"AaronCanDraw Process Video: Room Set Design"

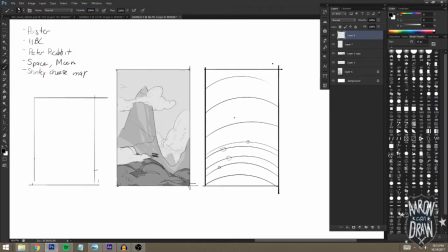So one of the images I made was them outside looking up at the stars with a book of the constellations. So I felt like if I can keep that theme going throughout, maybe it, will help make a little more sense.
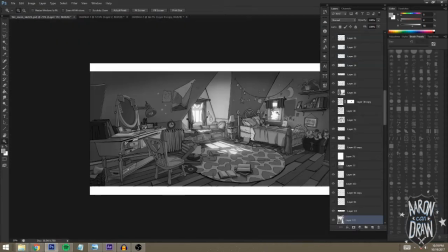So I drew this universe map, and
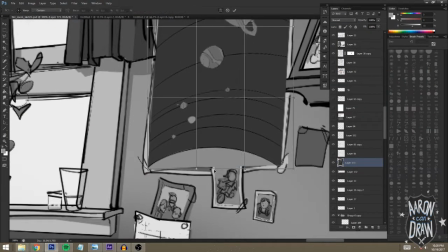you can see me here using the warp tool to kind of skew it into the proper
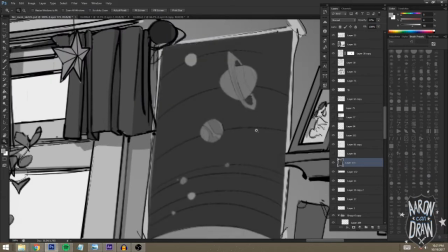perspective and make it feel like it's actually part of that room.
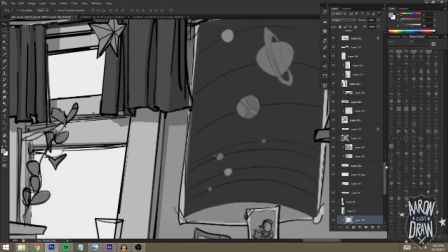You can see me lightening and darkening it to make sure it's going to fall behind the work desk and books.
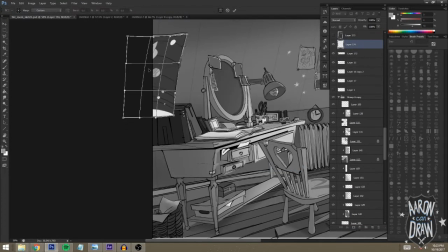I had a little bit of trouble with that. Really quickly just threw down some wood paneling.
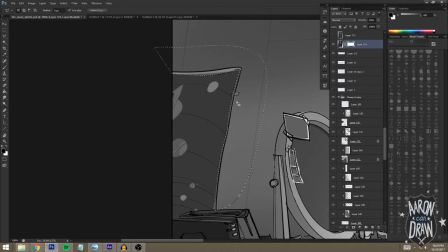It ended up actually changing a little bit because those wood panels, you would never want to walk across those.
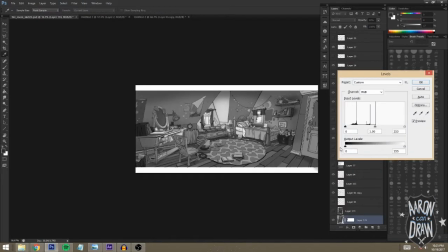Like, as interesting as they are, it's going to kill your feet. Right here, I just wanted to throw a little hat, maybe on, weekends or random days, she just throws on a hat.
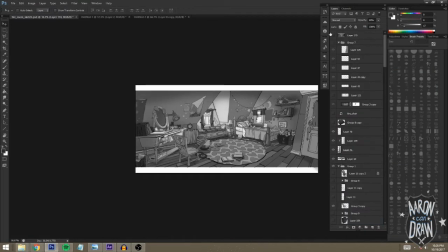She doesn't want to do her hair. So it's just like a little nice touch of, when she walks into her room, maybe she just throws the hat on her chair.
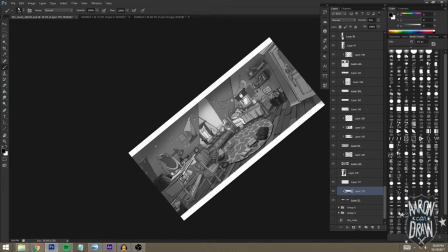Also, if I were you, I would never underestimate the power of sending your work to a friend really quick, even just for a super quick critique.
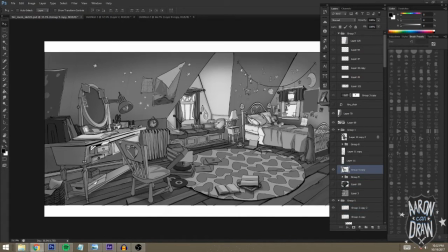I know it helped me get this piece to a place that I was happy with. I got a lot of really good feedback from my friend Francis and from my friend Jed. After you've stared at something for so long that your eyes just kind of lose the ability to make good choices.
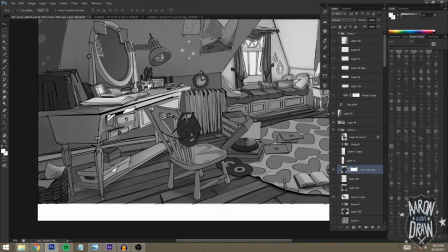So when someone can kind of rein you back in a little bit, it will definitely help your thought process.
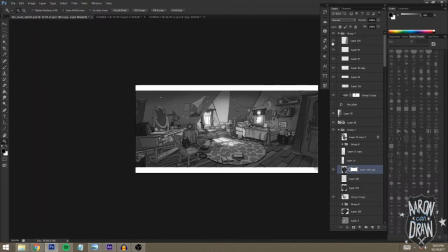At the end of the day, you really have to think of what you want someone to take away from your image. It's going to be the difference between someone flipping through it on Instagram or someone actually
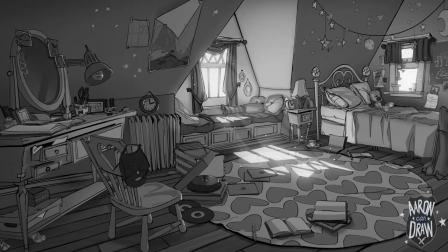stopping to want to comment on it and tell you what a great job you've done or how it's maybe inspired them.
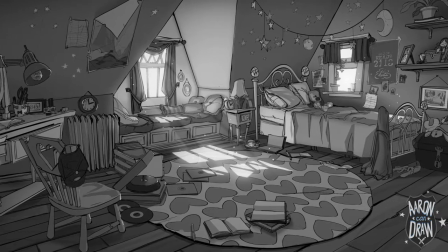All right, so that actually went by pretty darn quick. I was a little worried at first, but yeah, I hope that this helped someone.
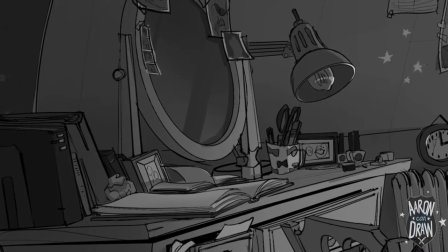I hope that the process of watching me make this thing,
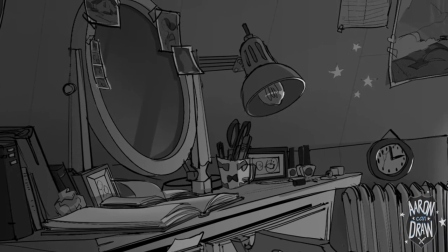even though if it's a little bit jumbled up and kind of missing chunks here and there, I hope that it helped.
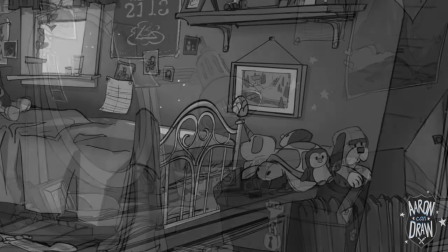If you have any questions at all, please feel free to message me.
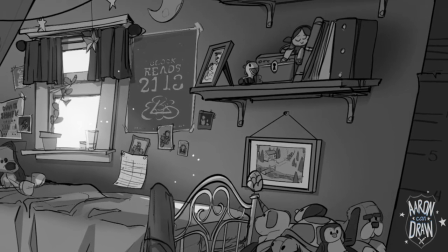I would love to help or give feedback or tell you more about my process or send you the uncondensed version.
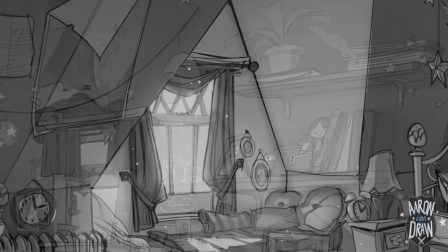Feel free to come say hey over on Instagram. I am at AaronCanDraw.
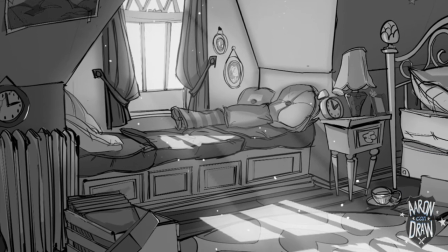Same thing on the Twitters. Yeah, I hope this helped everyone. Feel free to reach out, and I'll see you guys next time.
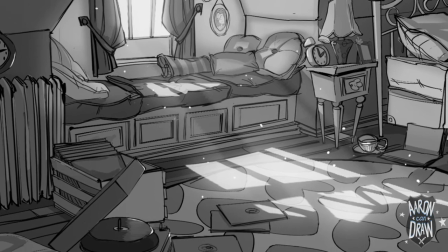Thanks.